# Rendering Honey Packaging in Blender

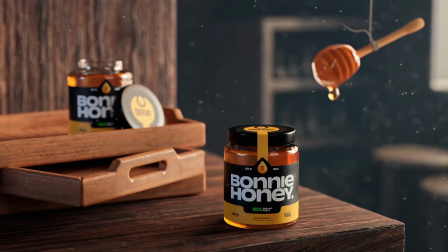(0:00)
Hi guys, so today I'm going to be breaking down this product render that I made in Blender,
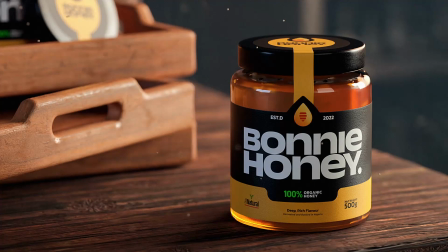(0:04)
and I'm going to be taking you through my creative process and explaining my major decisions in making this.
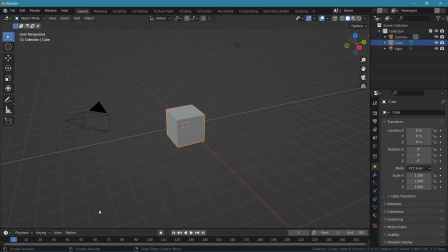(0:11)
So let's get into it. So here we are in Blender, and we're going to delete everything as per usual,
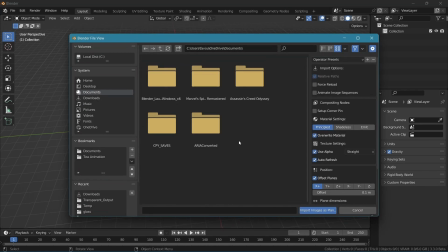(0:18)
and then we're going to add in two images as planes, which we're going to use.
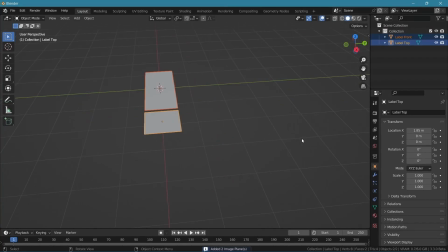(0:23)
That will be the top and the side labels.
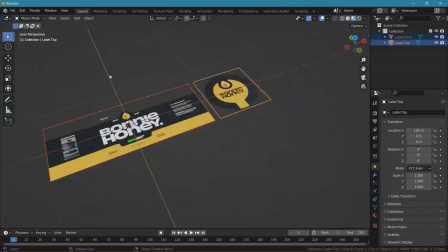(0:26)
They come in as rectangles, so to speak, and I'm just going to cut out the part that I need out of that.
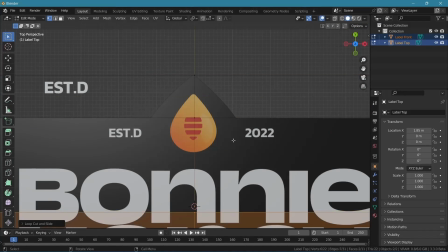(0:32)
So you could imagine this as you printed this on a piece of paper, and now you have to cut it out with a pair of scissors.
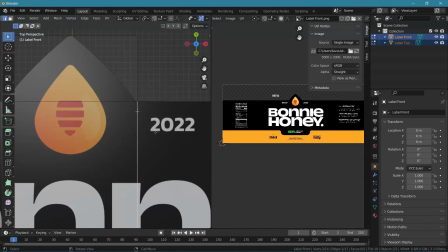(0:38)
So right now I'm just moving the edges and the vertices around so I can capture more area,
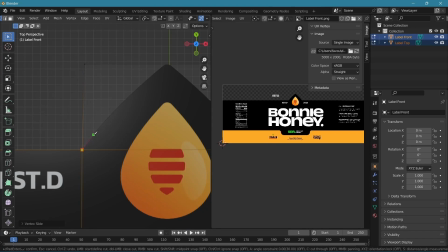(0:46)
and I'm going to use a knife tool to cut out that interesting arch at the top and
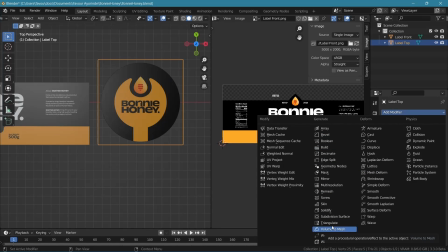(0:51)
delete the extra faces. Next up, I'm going to take the top face and apply a subdivision surface modifier and loop tools to circles,
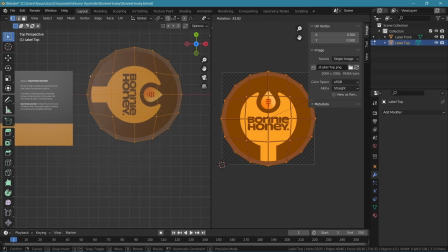(1:00)
and then project this on the texture. I just really want to get that texture onto the circular shape that I'm making.
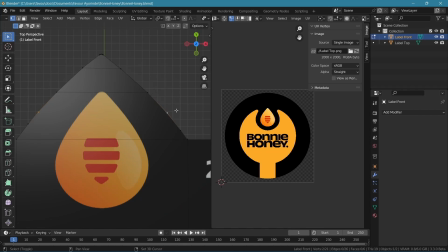(1:09)
The next thing I'm doing here is I'm just kind of filling the gaps in this huge plane.
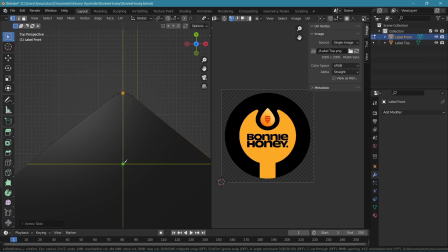(1:15)
So in 3D, it's kind of good practice to have a nice distribution of faces and vertices, and that's just what I'm trying to do here.
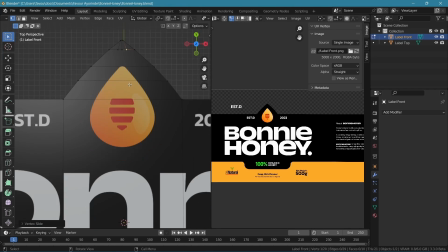(1:21)
And besides, I'm going to deform this later because I'm going to bend it around the bottle. So it's just really nice to kind of go through and fill in those gaps.
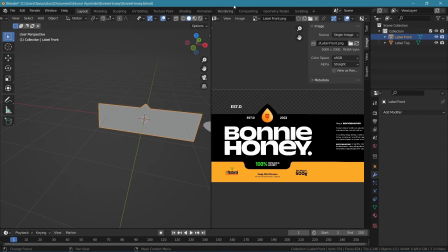(1:29)
So the next thing I'm doing here is actually just bending this with a simple deform modifier.
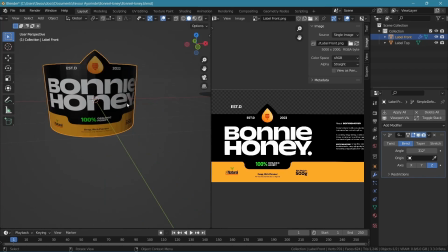(1:34)
Even before bringing the bottle in, I just want to curve it around and see how it looks. So yeah, it looks good.
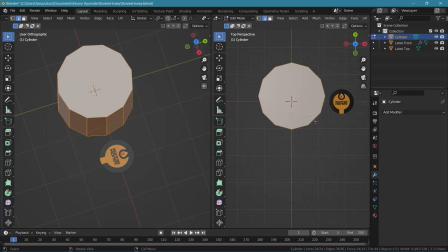(1:40)
So let's just move on. So we're going to add in a cylinder, and that's going to be the base shape for the bottle slash jar that we're going to be making.
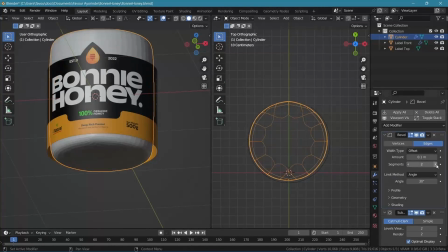(1:49)
And then we're going to add a subdivision surface and bevel modifier to just kind of make things smooth and also crisp.
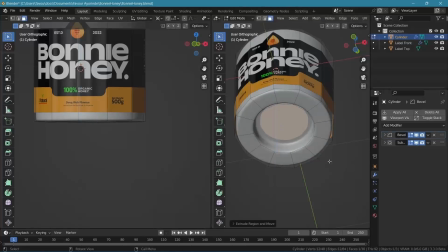(1:57)
And then I'm just going to go in and start inserting, extruding, and the end goal here is pretty simple.
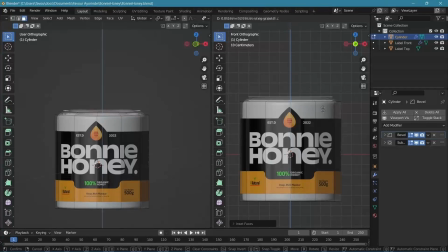(2:03)
Just get the bottle shape. It's fairly easy to make a bottle in Blender. Well, a bottle slash jar.
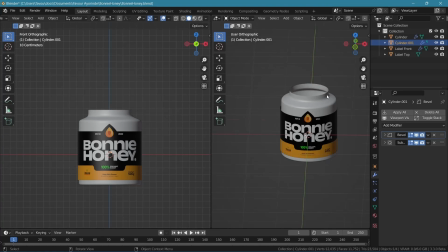(2:09)
It's fairly easy to make that happen since it's mostly just a cylinder. It's also very easy to make the cap, which is what I'm doing right now.
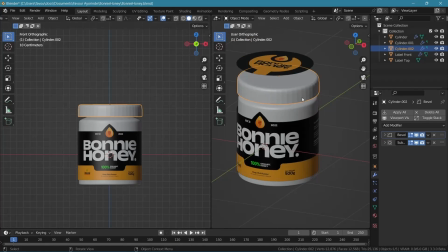(2:16)
It's just grabbing a circle and extruding and just kind of resizing until everything looks good.
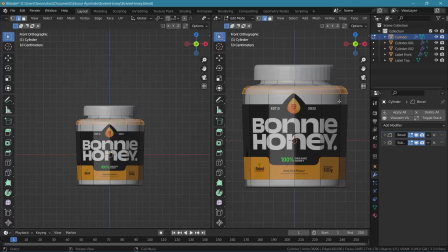(2:22)
So after getting the bottle shape that we like, the next step is to start texturing it.
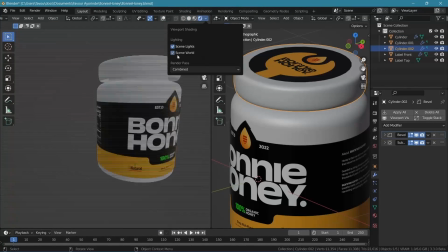(2:25)
The first thing I'm going to do is go into my rendered view so I can see things more clearly and just make this body glass.
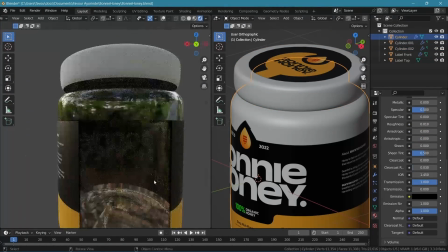(2:32)
And you want to make sure there's a solidify modifier on that so it actually has a thickness to it.
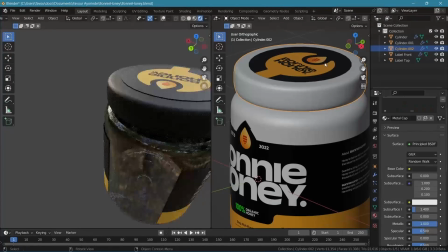(2:37)
Then I'm going to make the top a black metal and just make sure the paper is sticking to the top of it.
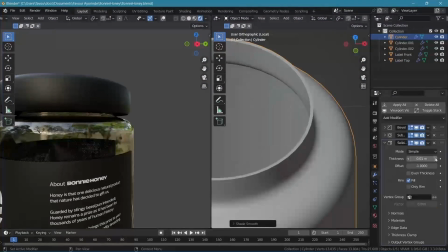(2:44)
Next up, I'm going to extract the honey from the bottle itself by just going to edit mode and selecting these faces.
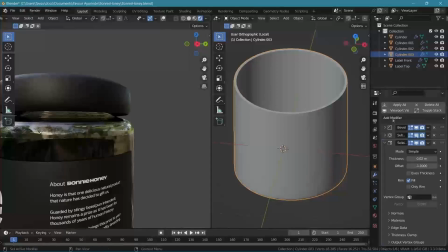(2:51)
I'm just going to remove the modifiers, fill that face, and that's literally just going to be the honey.
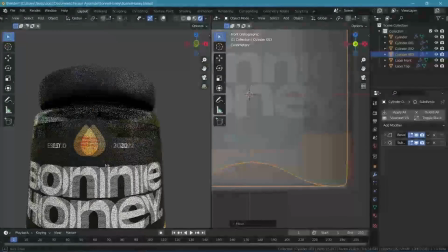(2:57)
So to texture the honey, I went with a transmissive material, just make it transparent, and made that brown, of course.
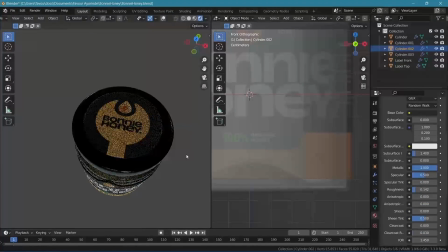(3:05)
But if you just do that, it just looks like glass, which means you have to do some more work on it.
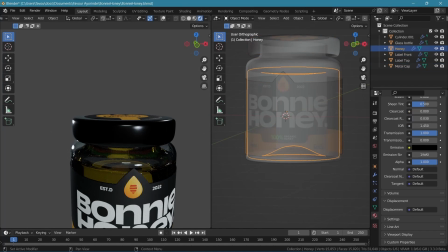(3:10)
And what you need to do is you need to look into some volume absorption and also reduce the roughness so that the highlights are not like crazy.
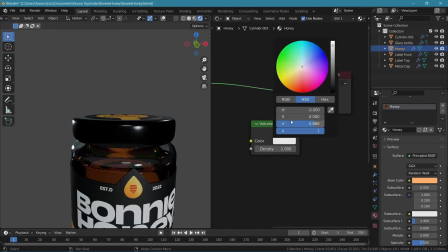(3:19)
So that's literally what I just did. I dropped in some volume absorption and made it look more dark and rich,
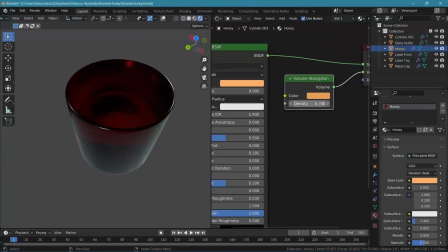(3:25)
and then I kind of dropped the sharpness of the highlights by increasing the roughness, and that's pretty much how you make honey.
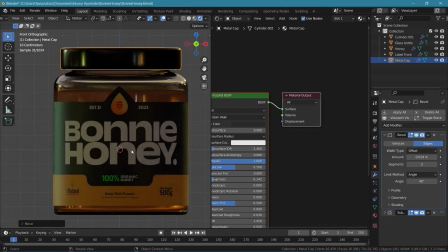(3:33)
Really quickly, I'm just going to put this in a scene. It's looking good already, but I just want to add some surface imperfections
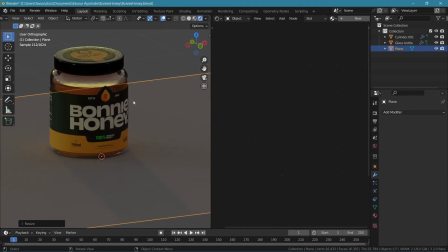(3:41)
and some texture to the paper just to make it look that much more realistic, especially when you render it at high resolutions.
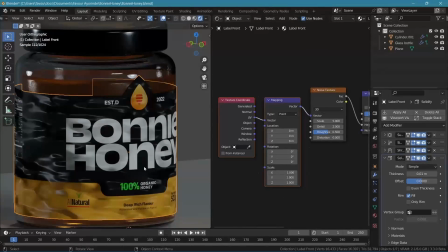(3:49)
So I'm using the next texture, and I'm just kind of messing around with this,
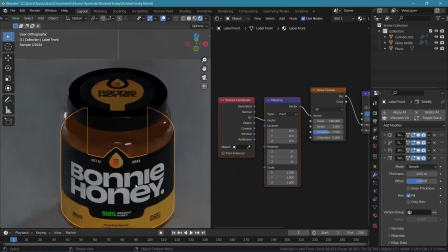(3:54)
making it super small to kind of give that bumpy feeling that you get on paper.
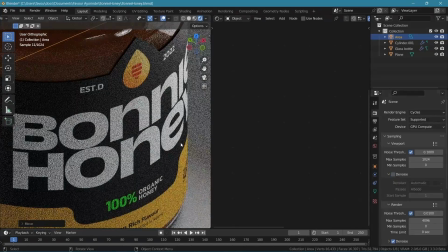(3:59)
But you have to be careful when you're doing stuff like this because paper and leather kind of are similar,
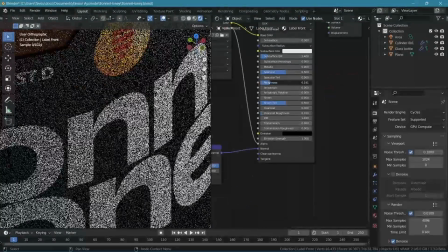(4:06)
and sometimes you can actually get leather or something that looks like leather when you're trying to make something that looks like paper.
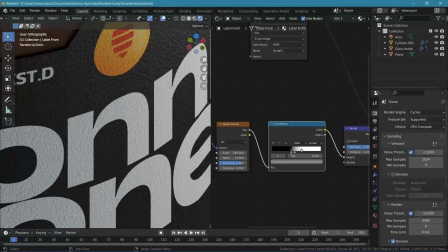(4:13)
So you kind of have to play around with the noise and make sure that you are closer to paper than you are to leather.
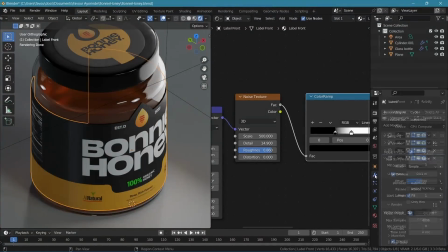(4:21)
Or you can just solve that problem entirely by getting image textures.
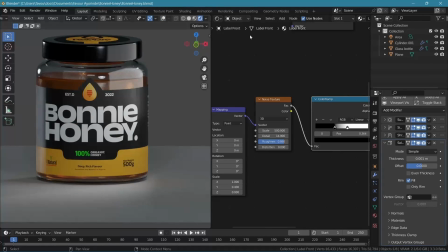(4:25)
So next up, I've decided to be a bit more generous and add more product to the package.
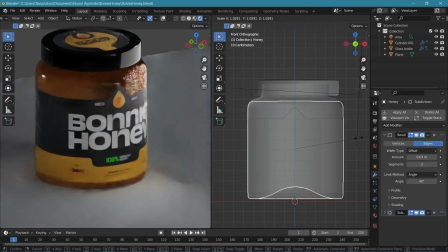(4:31)
So I'm just increasing the size of the honey, and I think that makes it look more attractive.
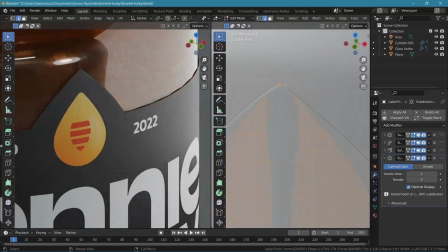(4:37)
So next up, I'm going to work on this label that I've wrapped around the bottle. And what I want to do is just make some minor adjustments to the mesh,
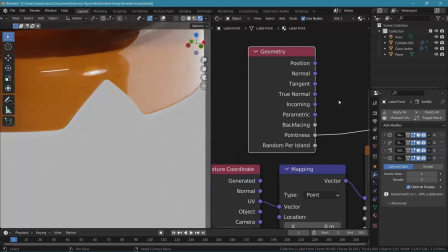(4:46)
and then so there's this thing that happens when you kind of use paper and you print stuff on it.
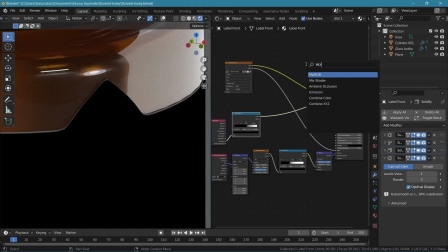(4:52)
Around the edges, there's this like fading, and I'm just going to replicate that by using a pointing S map
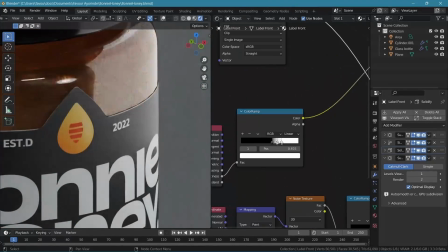(4:59)
and I think it looks makes the everything look more realistic, just that faded edge.
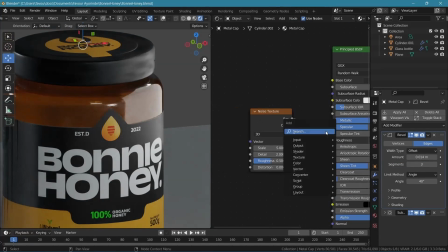(5:05)
So next up, we're gonna work on the top cap, and for that, we're gonna use noise textures to make surface imperfections from scratch.
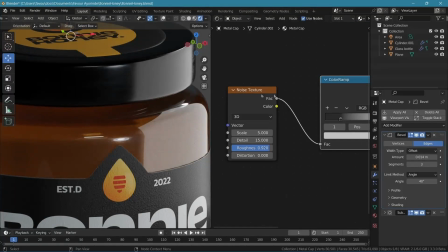(5:14)
Uh, of course, you can always use image textures for this. I just like to use procedural textures because they make the file super small.
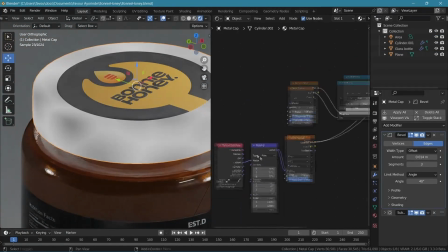(5:21)
So yeah, you can really get away with a lot if you use procedural textures.
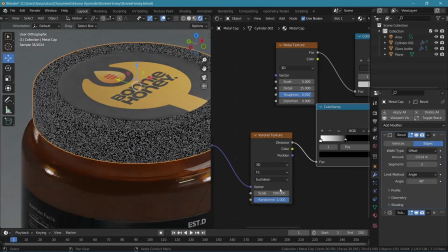(5:25)
It does kind of task your CPU a bit more, but at the same time, you also kind of get away with smaller file sizes.
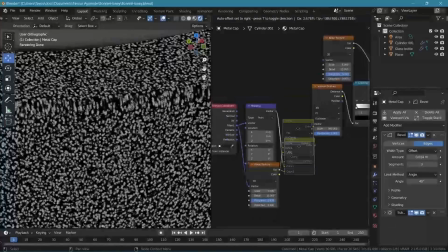(5:33)
And of course, the texture literally creates itself. That in itself is dope.
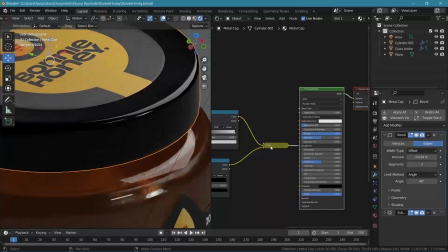(5:38)
So what I'm doing here is I'm combining a Voronoi texture and a normal noise texture to kind of simulate dust accumulating on the surface.
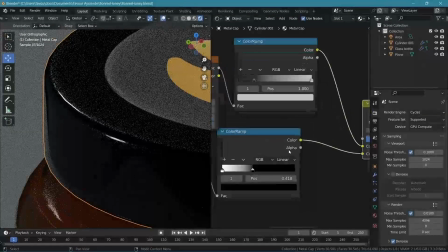(5:45)
You want a little bit of that, not too much, not too little, and that kind of gives you all the realism that you need, pretty much.
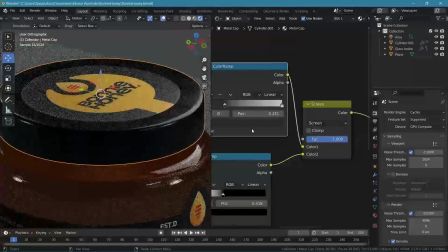(5:53)
Especially for a product render, because you want it to be clean, but not too clean, right?
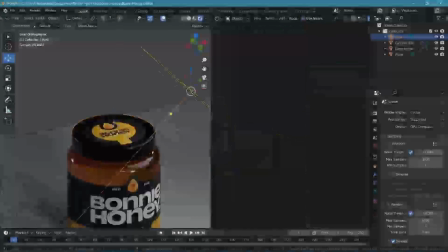(5:58)
So you don't want fingerprints all over your products, but at the same time, you don't want it to be like super reflective.
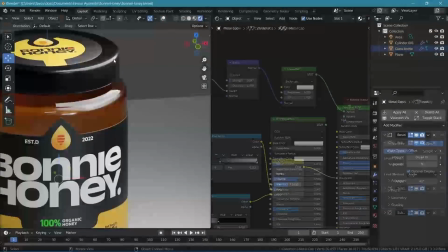(6:04)
So yeah, I think this is a nice compromise for that.
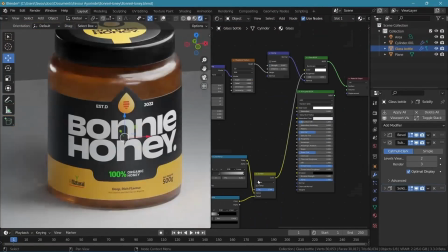(6:06)
So for the glass imperfections, just take a noise texture, crank up the details, and plug it into the roughness, and you're pretty much good.
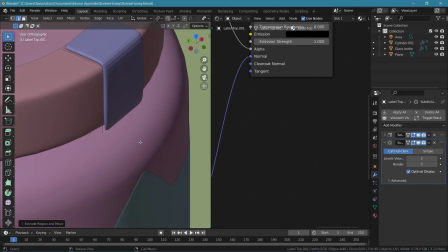(6:15)
So the next thing I worked on is this paper seal that you are seeing right now,
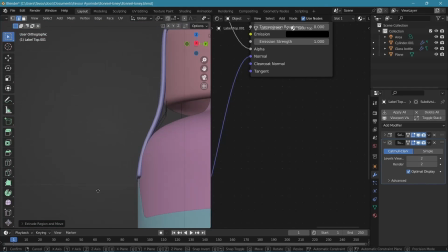(6:19)
and for that it's just a couple of extrusions and moving the UVs around, and you kind of get what you need by just doing that.
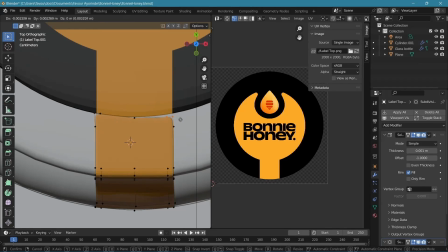(6:26)
It's pretty simple shape, so I was done with it before long, and I just had to do some adjustments at the top, and that was it.
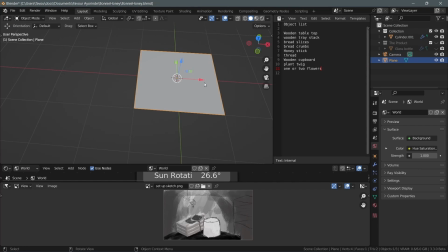(6:35)
So now the set design begins. I'm first going to start by making the table,
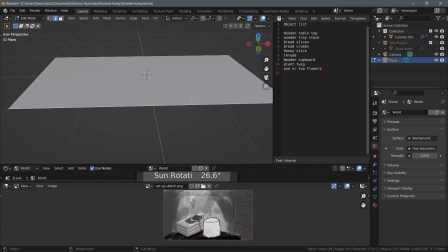(6:43)
and that's just a long rectangle that I'm going to extrude to make it very long and wide cuboid, so to speak.
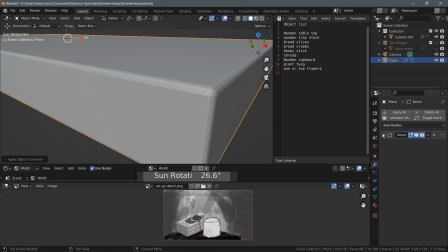(6:51)
Basically, I'm just going to UV unwrap this now, immediately after adding the bevel and subsoft modifier.
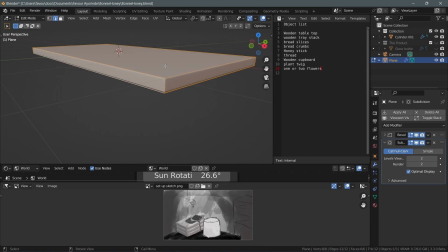(6:57)
I'm not going to apply the modifiers, I'm just going to UV unwrap it immediately, and then I'm going to apply texture immediately. So what's going to happen is the texture is going to be applied to a base mesh, and then that mesh is going to get beveled and subdivided.
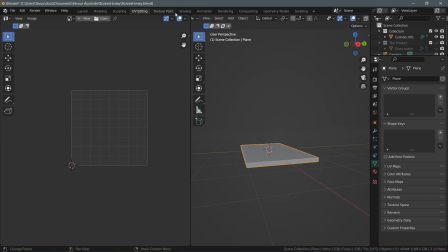(7:13)
So the seams that would usually appear in between the islands is just going to get smoothed out,
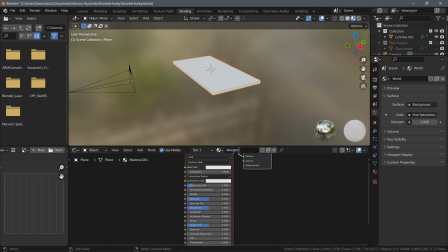(7:19)
and it's going to look kind of natural, like you would expect wood to be, kind of the grains smoothing over from one edge to another.
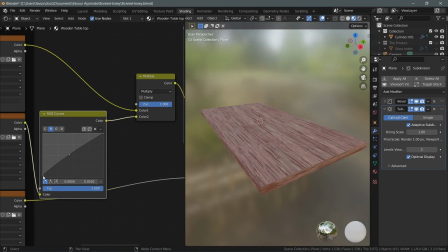(7:26)
That's usually what happens when you subdivide after unwrapping a low poly mesh.
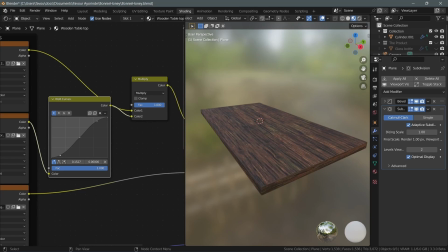(7:33)
And of course, as you can probably see, you can adjust the hue and saturation of textures.
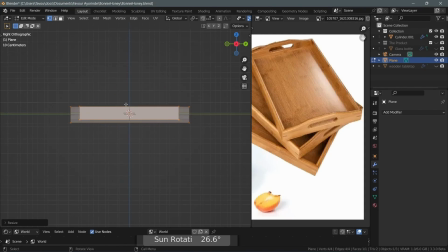(7:40)
So now I'm working on the tray. uh, Most of the objects in this scene are pretty basic. There's like a wooden table, there's a wooden cupboard, there's a wooden tray.
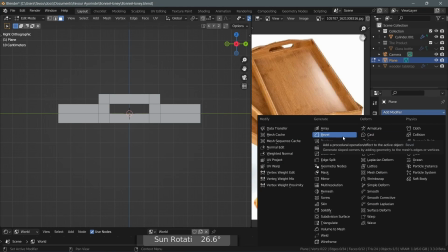(7:52)
It's mostly just wood, but more importantly, it's just basic shapes, right? Now, the reason why I'm making these is partly, of course, because they are basic shape.
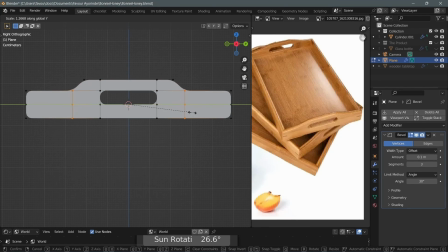(8:01)
Because if they were more complex shapes, like if they were more complex than the product itself, I would probably just get them online.